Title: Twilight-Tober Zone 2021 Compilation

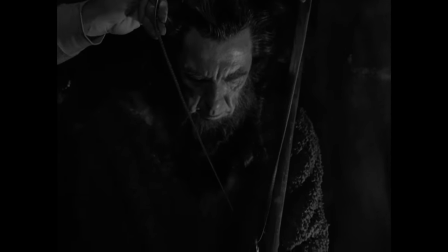David steals the key to the room he's locked in with Brother Christophorus and quietly walks to the Howling Man.
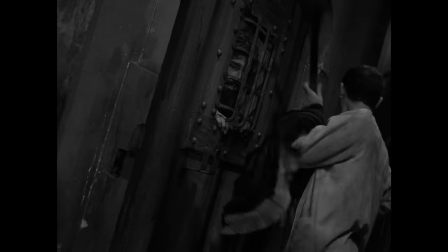He removes the Staff of Truth, blocking the cell door, and frees the prisoner.
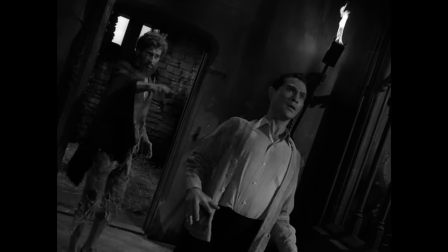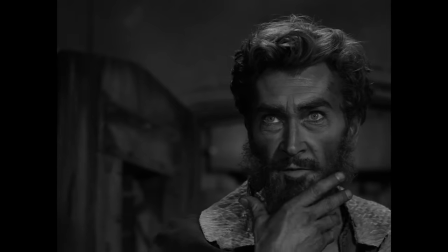The man slowly transforms into the actual devil and disappears in a puff of smoke.
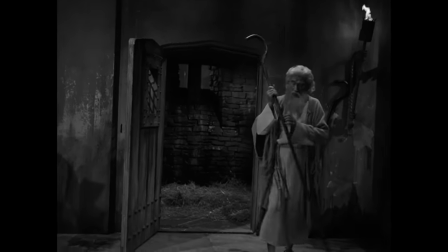Brother Jerome then comforts the shocked Ellington.
I saw him and didn't recognize him.
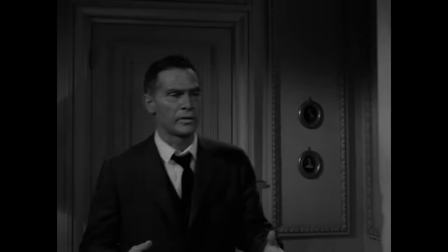That is man's weakness and Satan's strength.
From there, we dissolve to an older David, who's been telling this story to his housekeeper.
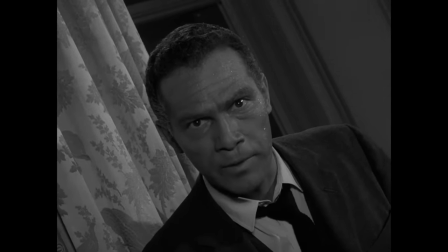After decades of searching, he's trapped the devil himself and holds him in a room with a miniature staff of truth.
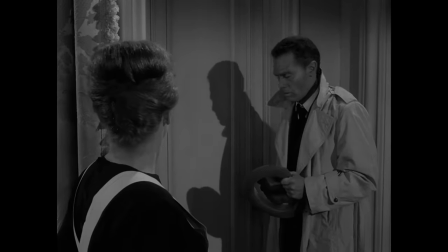He goes out to start the process of returning him to Brother Jerome and reiterates to the housekeeper to not open the door.
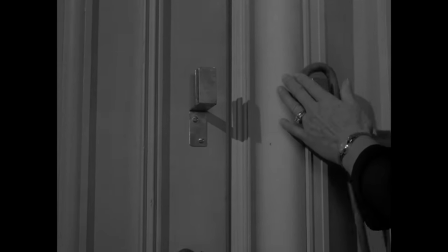Of course, as soon as he leaves, she removes the staff and the door slowly opens, ending the story.
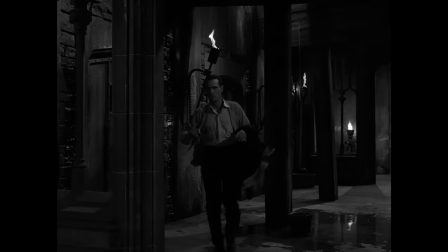Charles Beaumont's Twilight Zone episodes always have a heavy sense of dread attached to them, and this may be the heaviest he wrote for the series.
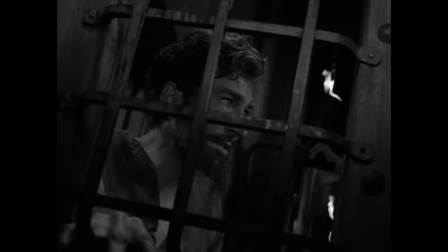The themes of man being fooled and releasing the ultimate evil into the world doesn't have to be taken literally.
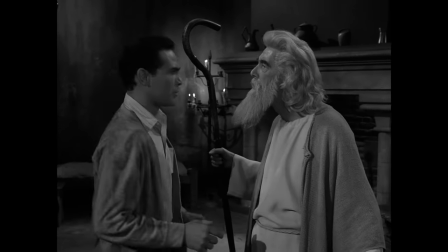You can view it through the lens of giving in to the temptation of distrusting each other, which leads to an infinity of escalating conflicts.
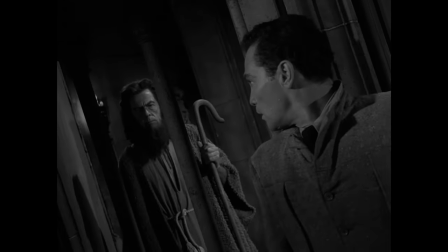Or I'm sure there are other interpretations out there that I'm not thinking of. Either way, I really liked The Howling Man.
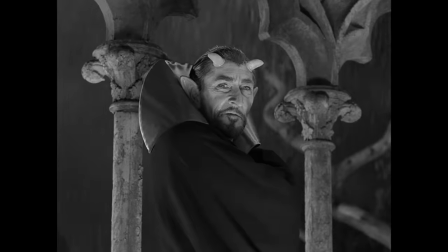The titular character's transformation into the devil is impressive to say the least.
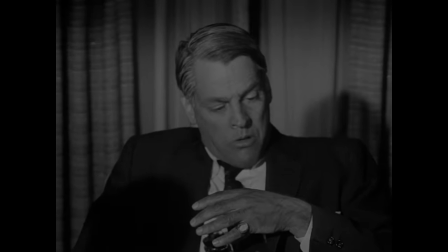The first lighting shift uses the same technique from Season 1's Long Live Walter Jameson, and it's just as effective here.
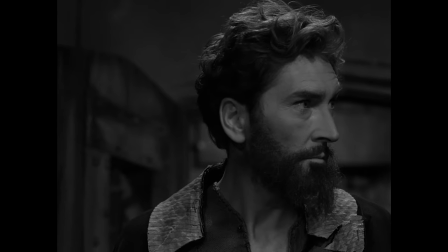Going from red to green light reveals the red-colored makeup on the actor's face.
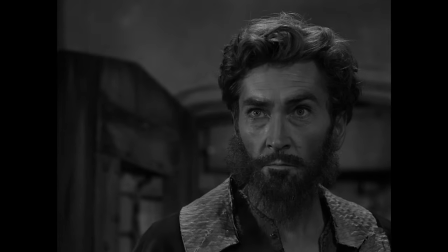Or it might be green light to red with green makeup here, but anyway, it's an effect that still holds up and is a practical way to show off a quick metamorphosis.
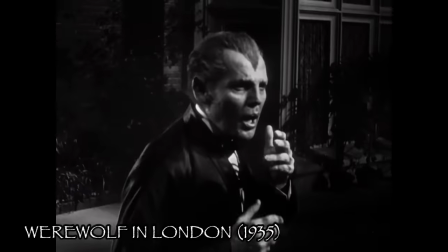But they weren't done there. In another practical effect, Hayes borrowed from 1935's Werewolf in London,
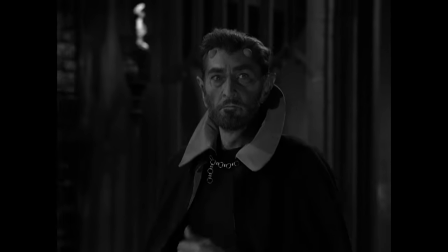and we see the transformation continue from pillar to pillar until Hughes was in the full devil getup.
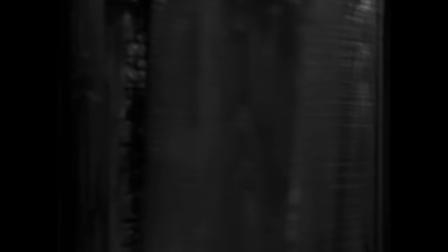They achieved this by taking the same camera movement on all five makeup stages.
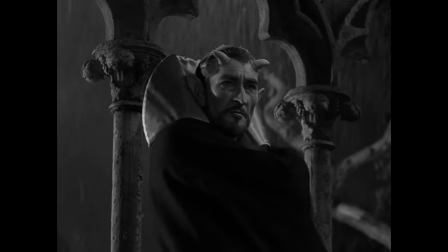It's not seamless, but it was a really unique way to complete the conversion to full-on embodiment of evil.
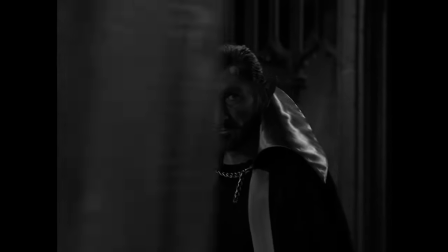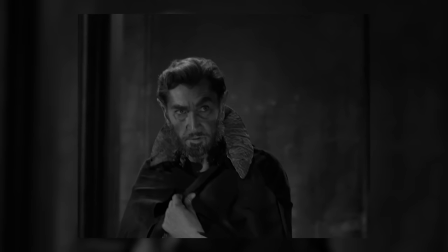That music there really lifted the moment, too. Supposedly, it's an unused theme for the Twilight Zone opening.
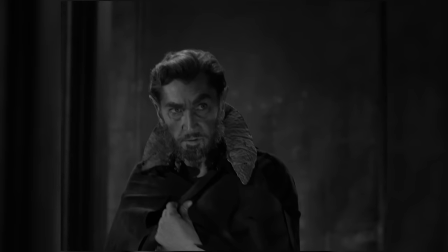It fits in perfectly here, building on the demonic transformation we're seeing. This reveal was another point of contention between Beaumont and Hayes.
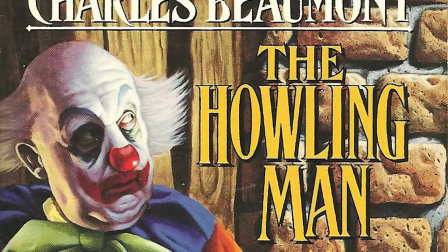In the original short story, the devil is never seen at all.
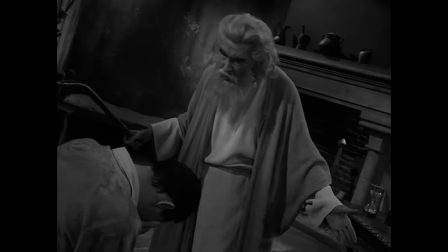It's heavily implied that the Howling Man was who Brother Jerome claimed him to be, but some of it is left up to the imagination.
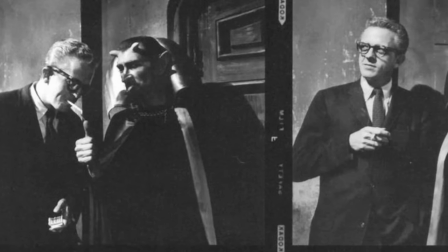In Beaumont's teleplay, he went a step further to have Ellington grab the character's foot as he escapes, only to find out it was a cloven hoof he was touching.
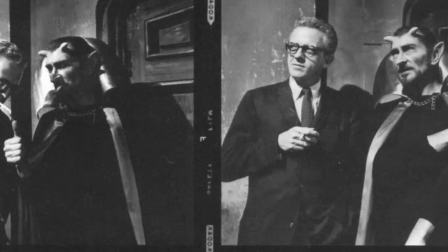With Hayes being such a visual director, he felt strongly that they needed a bigger payoff, and we got what we got.
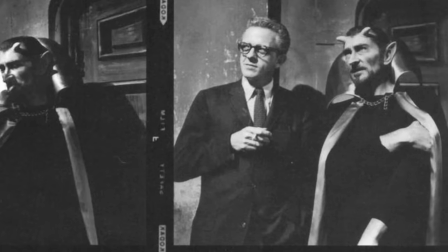It was another big change Beaumont was against, but Hayes had the final say.
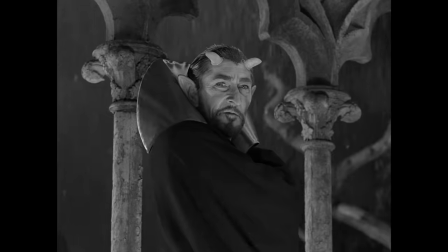While the makeup transitions are pretty outstanding, having the devil look so... stereotypically devilish feels like a little much.
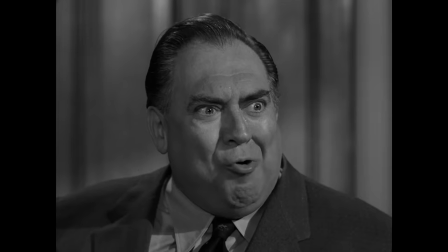The show used this character in a handful of stories, but he's always shown in an unconventional way.
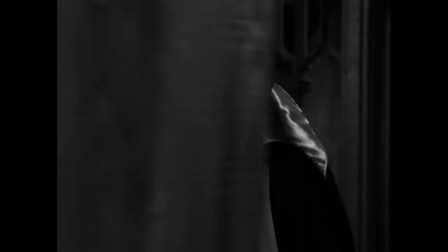This depiction kind of went against that, but I can't complain too much.
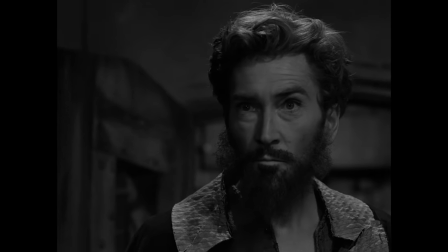While a more subtle reveal would have worked, this one still made for a well-executed, memorable moment.
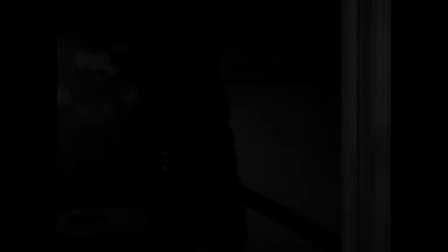The ending with the door opening is creepy and appropriate,
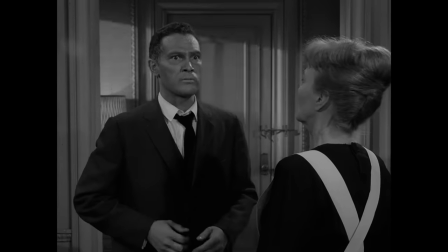but the original short story finished on Ellington being told that the brothers had recaptured The Howling Man.
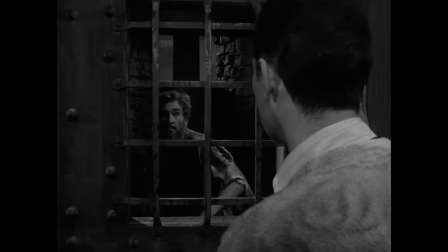An uncharacteristically positive wrap-up for a more well-known Beaumont story. As for the episode, you should check it out again if you already have.
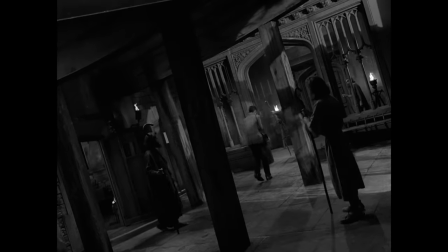If you've never seen it and know the twist now, it's still worth watching for the exceptional production aspects and performances.
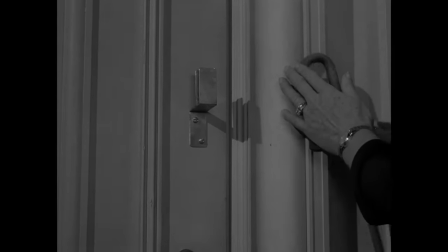Ancient folks say, you can catch the devil, but you can't hold him long.
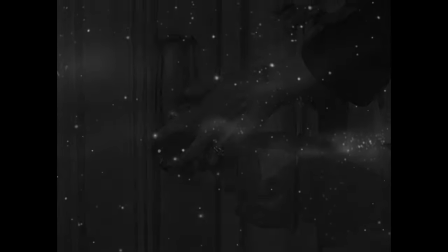In the Twilight Zone.
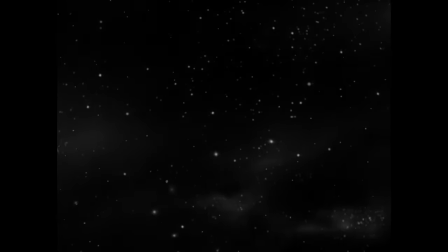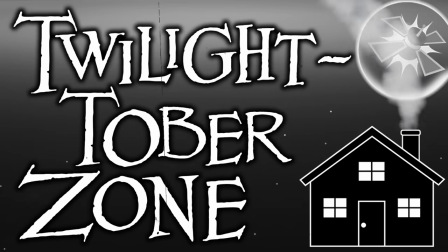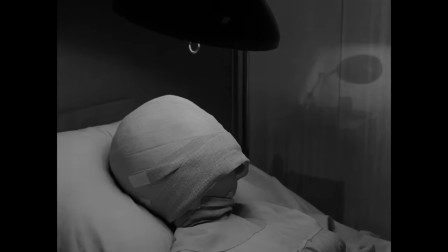There is so much information available about Eye of the Beholder.